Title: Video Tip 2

Lighting is the #1 factor in image quality. If you want to have better looking productions, invest in your lighting. And though it is the most important thing, it's not the most difficult. I have 5 lighting tips lined up for you, so if you're ready, let's take 5.
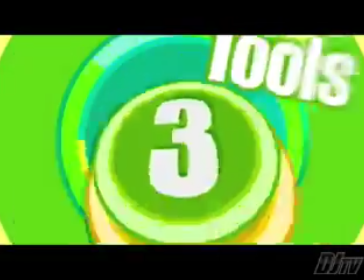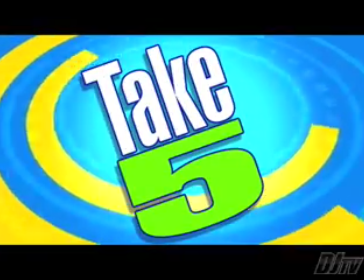There's no substitute for good lighting. The fact is, if you start with grainy, poorly lit footage, your end result's going to be compromised. And no matter what people might try to tell you, it really doesn't matter how good your camera or editing software are. Even the best equipment can't make up for lackadaisical lighting. In this episode, I'll share 5 tips from my own experience to help you light right.
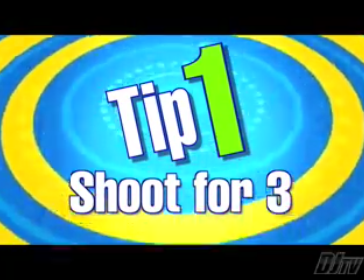0:55 Tip number 1, shoot for 3. 3-point lighting is the time-tested standard for lighting talent for TV and film.
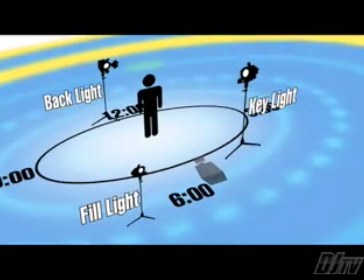1:04 A 3-point lighting setup consists of a key, a fill, and a backlight. The key light is typically positioned to the front of the subject, slightly to one side.
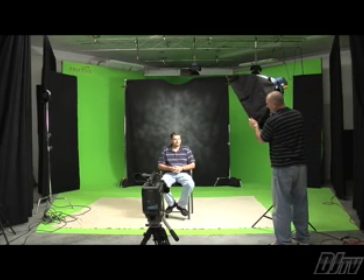1:12 It provides the primary source of illumination in a setup, and its quality and characteristics help establish the mood of the scene.
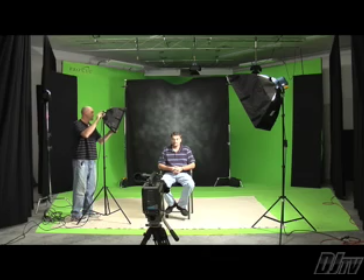1:20 The fill is less powerful than the key light. It's positioned on the side opposite the key and serves to soften or fill in the shadows created by the key light.
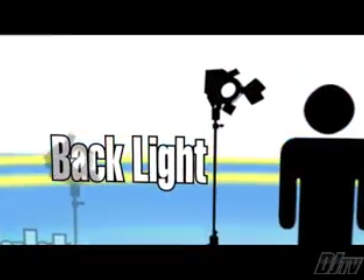1:30 The backlight, or hair light for those of you who have hair, is positioned above and behind the subject so that it casts light on the subject's head and shoulders.
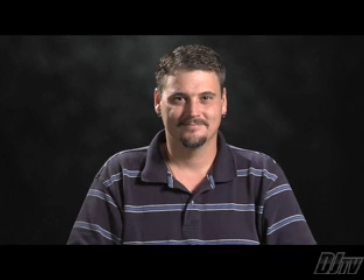1:38 This adds depth and separates him from the background. Learning and using 3-point lighting isn't difficult.
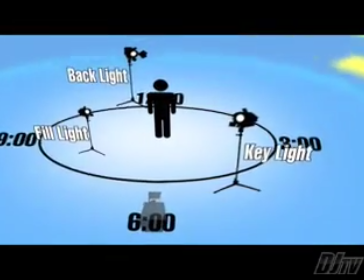1:45 It'll make a huge difference in the look of your footage and in the overall professionalism of your productions.
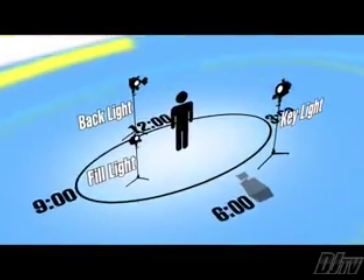1:50 If you're not using it, it's time to start. Tip number 2, set the mood with shadows.
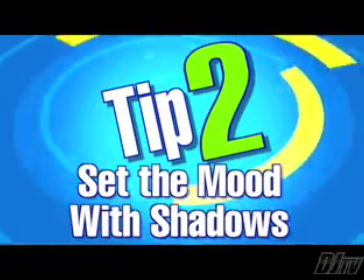1:56 Shadows help create the illusion of depth on a 2-dimensional screen.
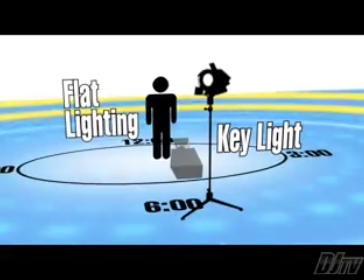2:02 When a bright key light is positioned close to the camera at the 6 o'clock position, the result is what we call flat lighting.
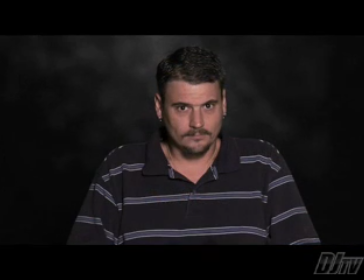2:09 Flat lighting is emotionally neutral. If you're doing news, this might be fine. But if you want to add emotion, merely flooding your subject with bright flat light isn't enough.
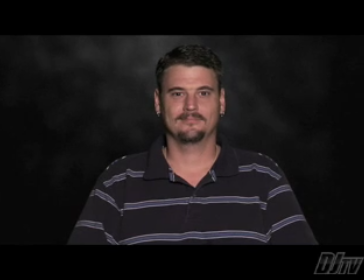2:18 Generally speaking, flat lighting comes across as lazy lighting.
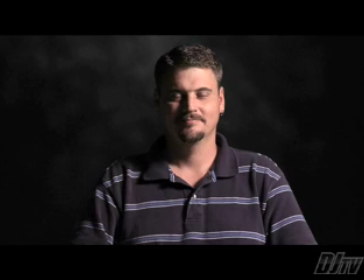2:22 Lighting can be used to move and manipulate shadows to create the illusion of depth on a flat screen.
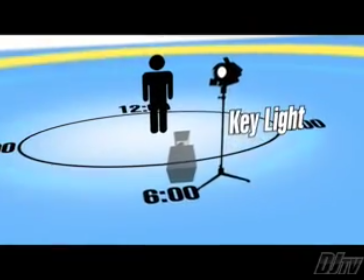2:28 To add depth, position the key light so that it strikes your subject at an angle, not straight on.
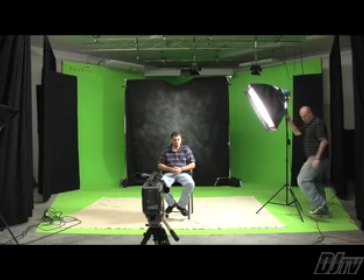2:33 The size, angle, and intensity of the shadows cast by the key help set the mood of the scene. As you move the key light farther to the side, the mood becomes more and more dramatic. Once the key light is positioned at the 3 o'clock position, you have extreme drama.
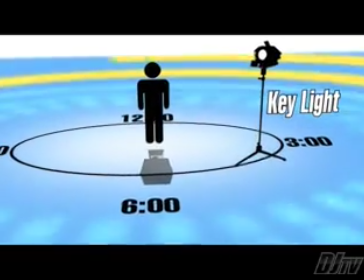2:49 For most scenes, I like to position my key at about the 4:30 position. This gives me a little bit of depth, but not too much drama. Once your key is set, use the fill light to soften its shadow to your liking. Every scene that you shoot has its own emotion. The secret to good lighting is to position your lights to match the mood of the scene. Tip number 3, soften up.
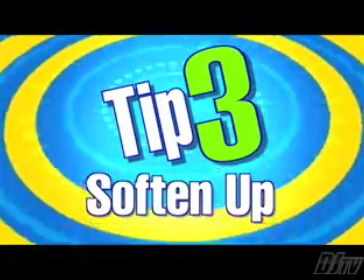3:10 The quality of your lighting helps establish the feel of your scene.
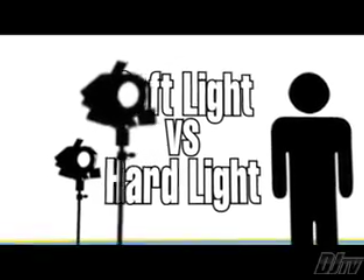3:17 The quality of a light, referring to its hardness or softness, can be determined by examining the shadows that it casts on your subject.
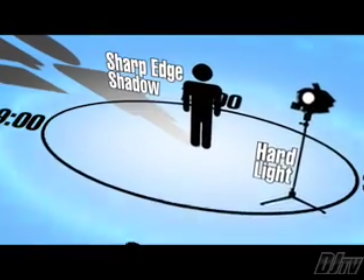3:24 A hard light casts a dark shadow with a sharp or narrow shadow edge transfer.
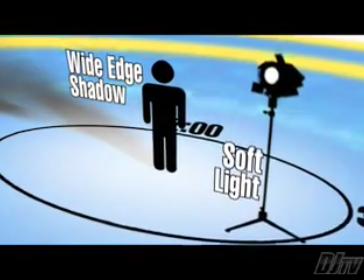3:30 Soft light casts a lighter shadow with a wider gradient shadow edge transfer. Hard light can make a subject look intense, even wicked.
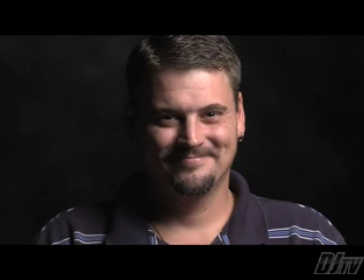3:38 Soft light is always more flattering to the face than hard, and it's preferred in most setups.
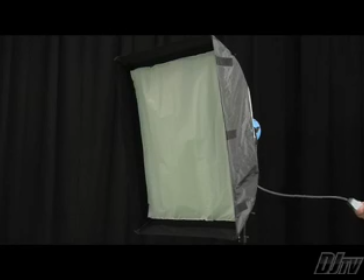3:44 Small, focused lamps cast hard light and shadows. Larger, more diffuse lamps cast softer light and shadows.
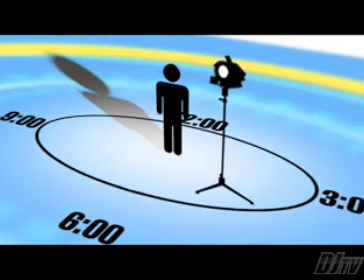3:51 You can change the quality of a light and soften its effect by adjusting its distance from the subject.
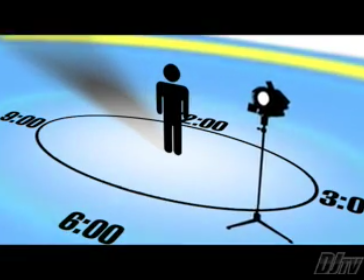3:57 As you move a light farther away, the beam spreads and therefore softens. Or you can add diffusion material to the front of the lamp to spread the light.
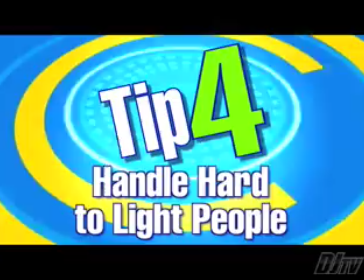4:07 Tip number 4, handle hard to light people. Some people are easy to light.
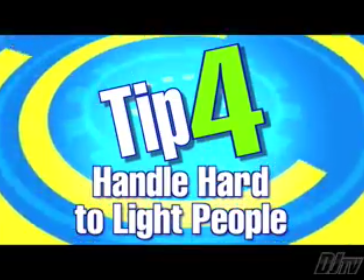4:13 Others take a little more effort. Some people are inherently more difficult to light than others. The top 3 problems you'll run into as you set your lights are glasses, bald heads, and dark skin. And while the solutions are slightly different, the problem is essentially the same: bright, glowing hotspots created by reflections of your lights on their face.
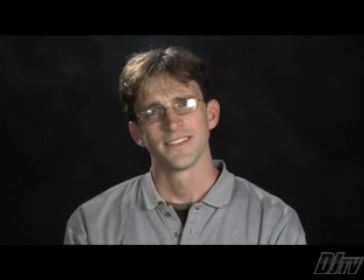4:34 When lighting a person with glasses, lights placed anywhere near the camera create bright specular highlights on the lenses of the subject's specs.
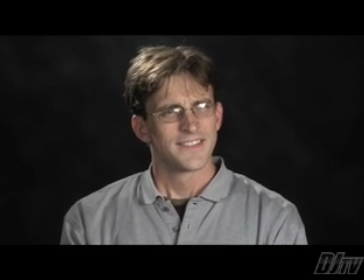4:42 A specular highlight is the mirrored reflection of the light source on the subject.
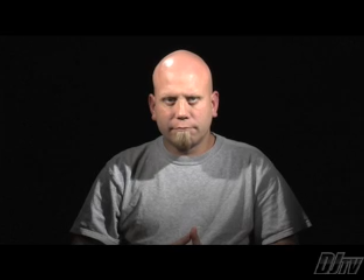4:47 Bald heads are somewhat less of a problem, but you'll still get bright glowing hotspots across the cranium.
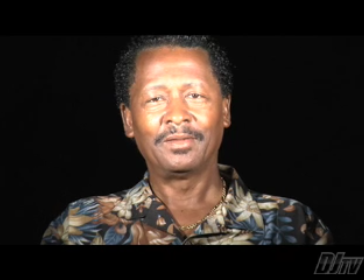4:52 And when you expose subjects with dark complexions properly, you often end up with hotspots on the tip of the nose, forehead, cheeks, and chin.
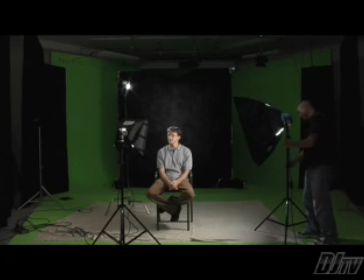5:00 For glasses, the solution is to move your lights up and out.
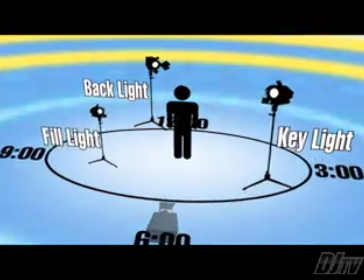5:05 Raise your lights higher on their stands and position them as far to the sides as possible until the reflections are gone.
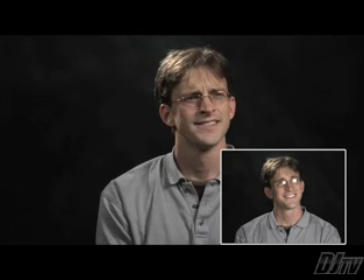5:11 A strong fill helps soften the dramatic effect created by this position of the lights.
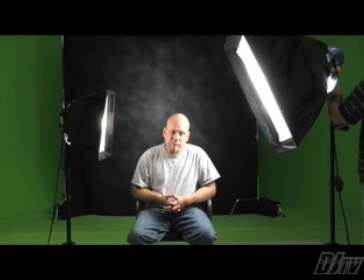5:16 The solution for people with bald heads and dark skin is the same. They need to be lit with very large, very soft lights positioned as close to them as possible.
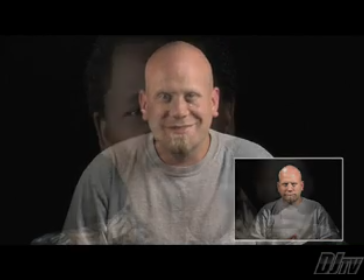5:25 The goal is to make that specular highlight larger than the subject's face, bathing them in soft, flattering light.
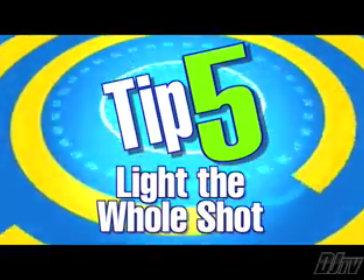5:33 Tip number 5, light the whole shot. There's more to lighting a subject than just lighting the subject.
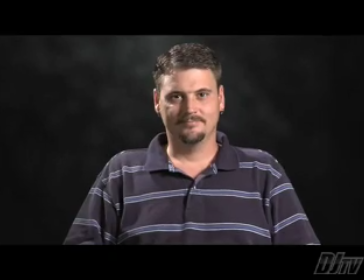5:42 The job doesn't end when your subject is lit. You're not finished until you've lit the whole shot.
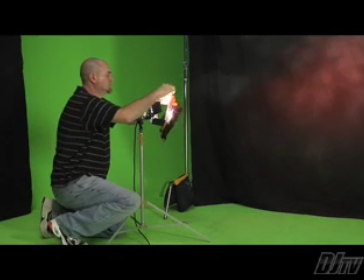5:47 Save a light or two for your background. This might mean pinching your barn doors down to create a shaft of light across the set, or adding a gel for a splash of color.
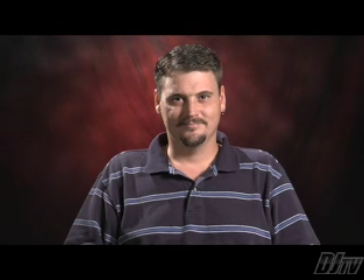5:56 Taking a little extra time to dress your set with light will greatly improve the overall look and feel of your shot. There you go, 5 tips for lighting talent. Tip number 1, shoot for 3.
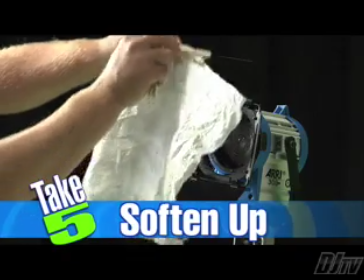6:07 Number 2, set the mood with shadows. Number 3, soften up. Number 4, handle hard to light people. And number 5, light the whole shot. One last bit of advice. When setting your lights, it's important to remember that your camera sees the world very differently than your naked eye. You always need to use a monitor when adjusting your lights. Well, these 5 simple tips can't begin to cover everything there is to know about lighting. My hope is that I've inspired you to think just a little bit more about the way you light your subjects.